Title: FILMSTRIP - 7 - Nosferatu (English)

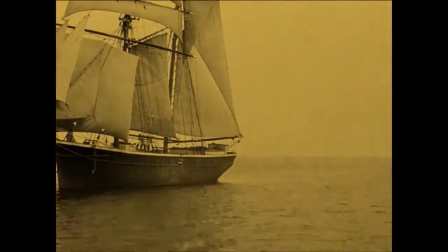252s
Expressionist films were not the only kind produced at the time, but they were certainly the most influential.
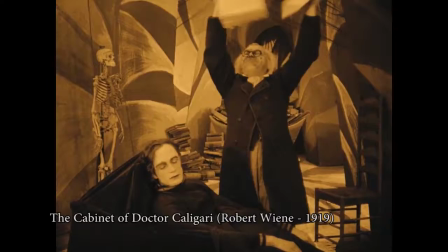259s
The quality and fame of Caligari and Madame du Barry, directed by Ernst Lubitsch,
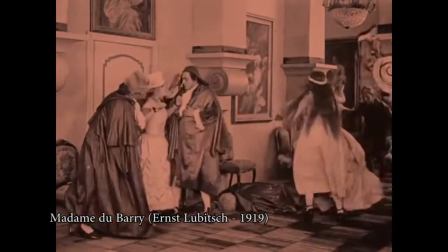263s
and the idea of stylized cinema helped lifting boycotts on German films in many countries.
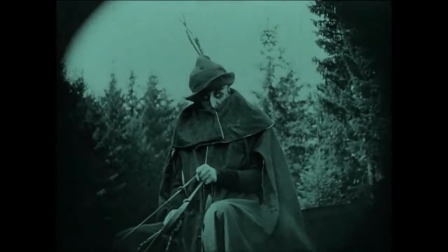271s
In 1922, the movement was already quite known around the world. Nosferatu had therefore no difficulty establishing its name.
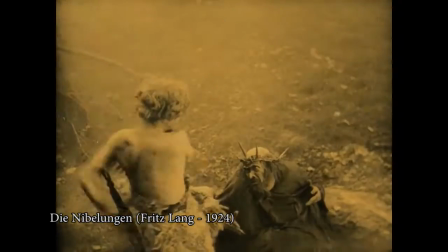280s
At that point, the majority of the Weimar cinema was inspired by folk tales and German literature, accentuating the idea of a cultural nationalism.
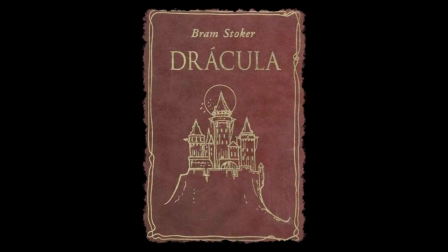288s
But screenwriter Henrik Galeen found a particularly interesting story in the English novel Dracula.
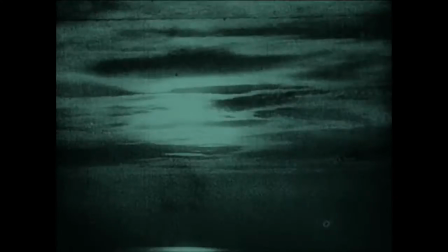294s
But his creativity is cut short by the copyrights to the book that the company could not acquire.
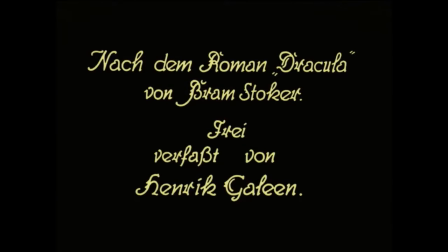300s
He then decides to simply change the title, as well as some plot elements.
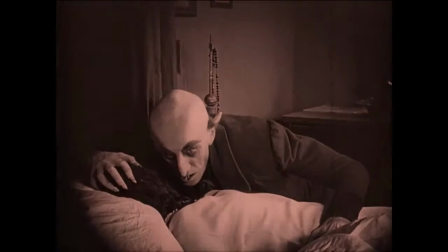306s
Justice leaning towards the family of author Bram Stoker, the court orders the destruction of the copies of the film.
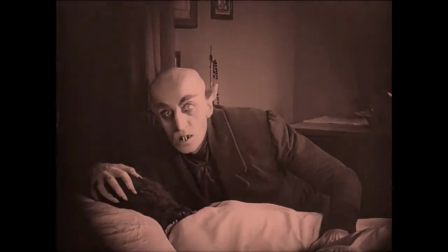312s
Lucky for us, several of them managed to be preserved.
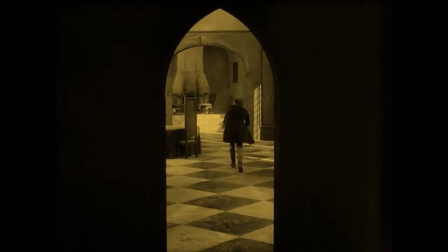317s
Nosferatu was lucky enough to be released before the end of its movement's golden age.
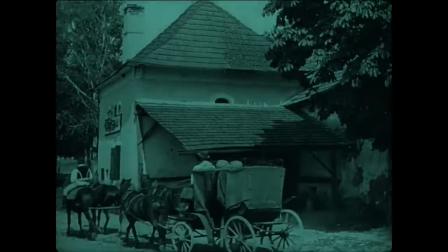324s
The depreciation of the Dutch mark was favorable to exportations. With its good reputation, German cinema secured exportations in a great market,
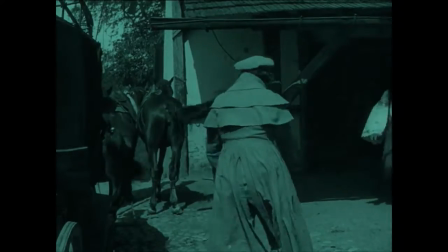333s
providing extraordinary revenues from their international screenings, which in turn automatically benefited the rest of the productions.
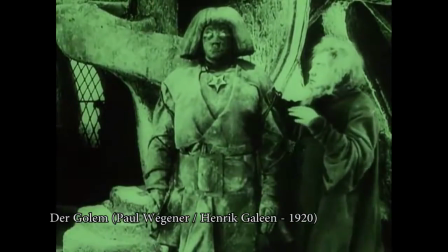341s
Written by Henrik Gallen, writer and co-director of The Golem,
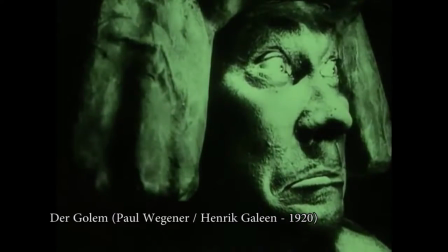345s
another fantasy tale in which we can notice similarities, Nosferatu is one of the icons of horror cinema.
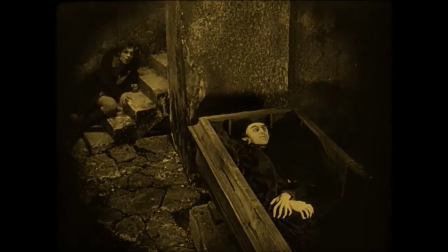353s
Its emphasis on the themes of fear, inhumanity, troubled personality are typical of Expressionism.
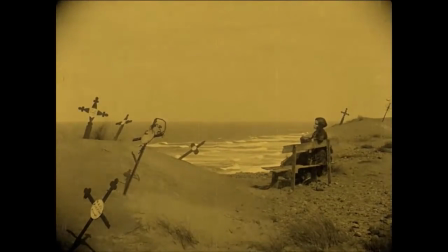361s
The aesthetics are just as much. Contrary to the other productions of the movement, Nosferatu was shot outside the studios,
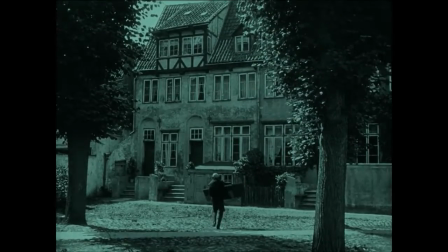368s
and with almost no excess of set design or exaggerated makeup, except perhaps Nosferatu himself.
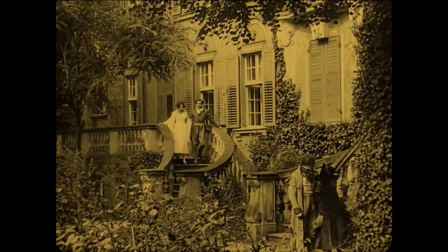377s
The fact that the world appears to be fairly realist contributes to increase the horror when the monster is finally introduced.
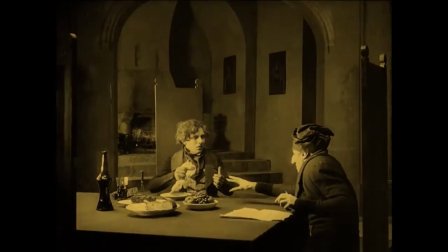388s
To compare with the cabinet of Dr. Caligari, it is the vampire that threatens the stability of the world,
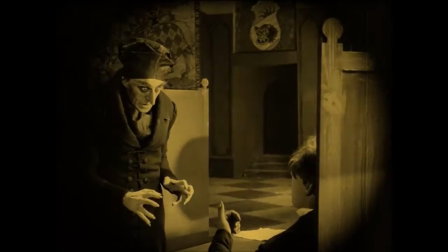393s
not a subjective and troubled vision that has an effect on pretty much only one character.
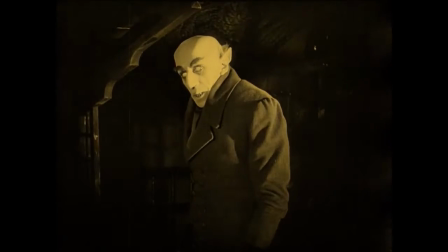400s
Here, the vampire is a menace to everyone. The editing is particular.
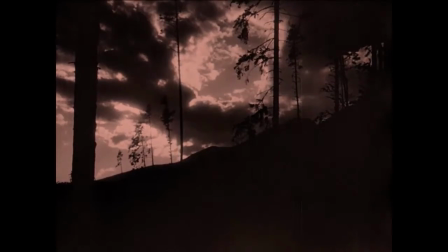407s
Shots of nature are often inserted, suggesting some sort of omnipresent and strange force, or bringing symbolism supporting the plot.
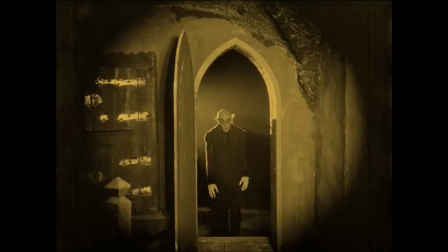418s
In my opinion, the makeup and sets of Nosferatu being more realist than in Caligari help nourish the fright.
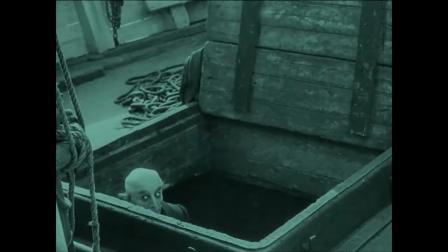427s
Also, the vampire is a passive predator. The menace is patient, always waiting, contributing to the harrowing atmosphere.
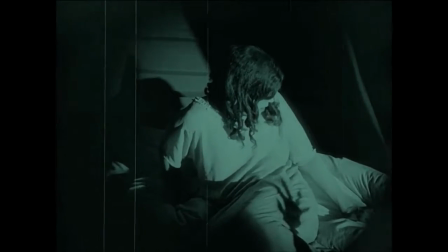437s
Visually, the film is an impressive success, taking advantage of precise framings and lightings, perfectly supporting the subject.
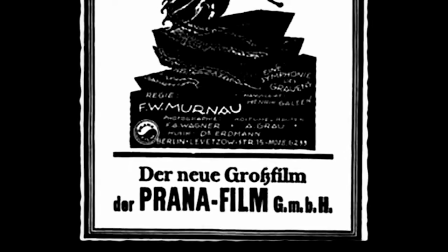447s
The Prana production company wanted to concentrate on horror or supernatural films.
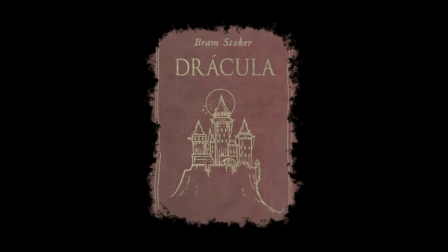455s
Sadly, the Bram Stoker estate sued the company and Prana had to declare bankruptcy to avoid a battle in court.
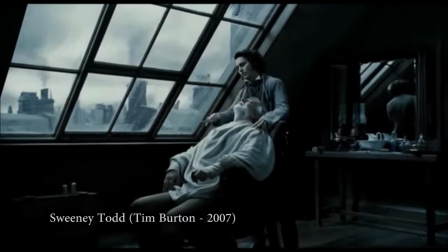462s
Nosferatu is their only production, but what it brought to the heart of filmmaking is considerable,
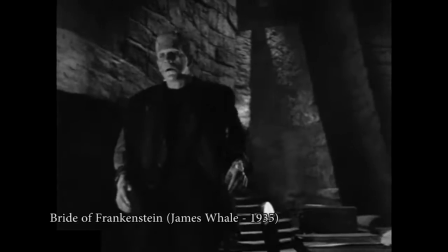469s
starting with its great influence on horror movies.
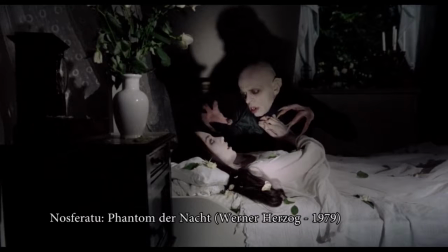473s
We easily see its importance in popular culture, first off with direct examples such as the remake by Werner Herzog,
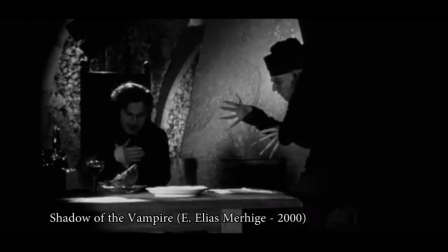480s
or even Shadow of the Vampire, kind of an over-fictionalized making of, in which actor Max Schreck truly is a vampire.
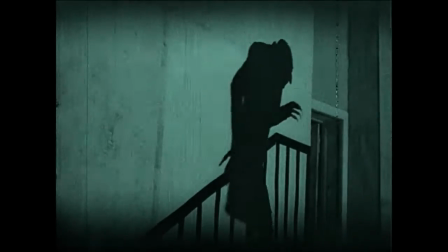492s
Thank you very much for watching, I hope you liked it. Do not hesitate to leave your comments in the section below.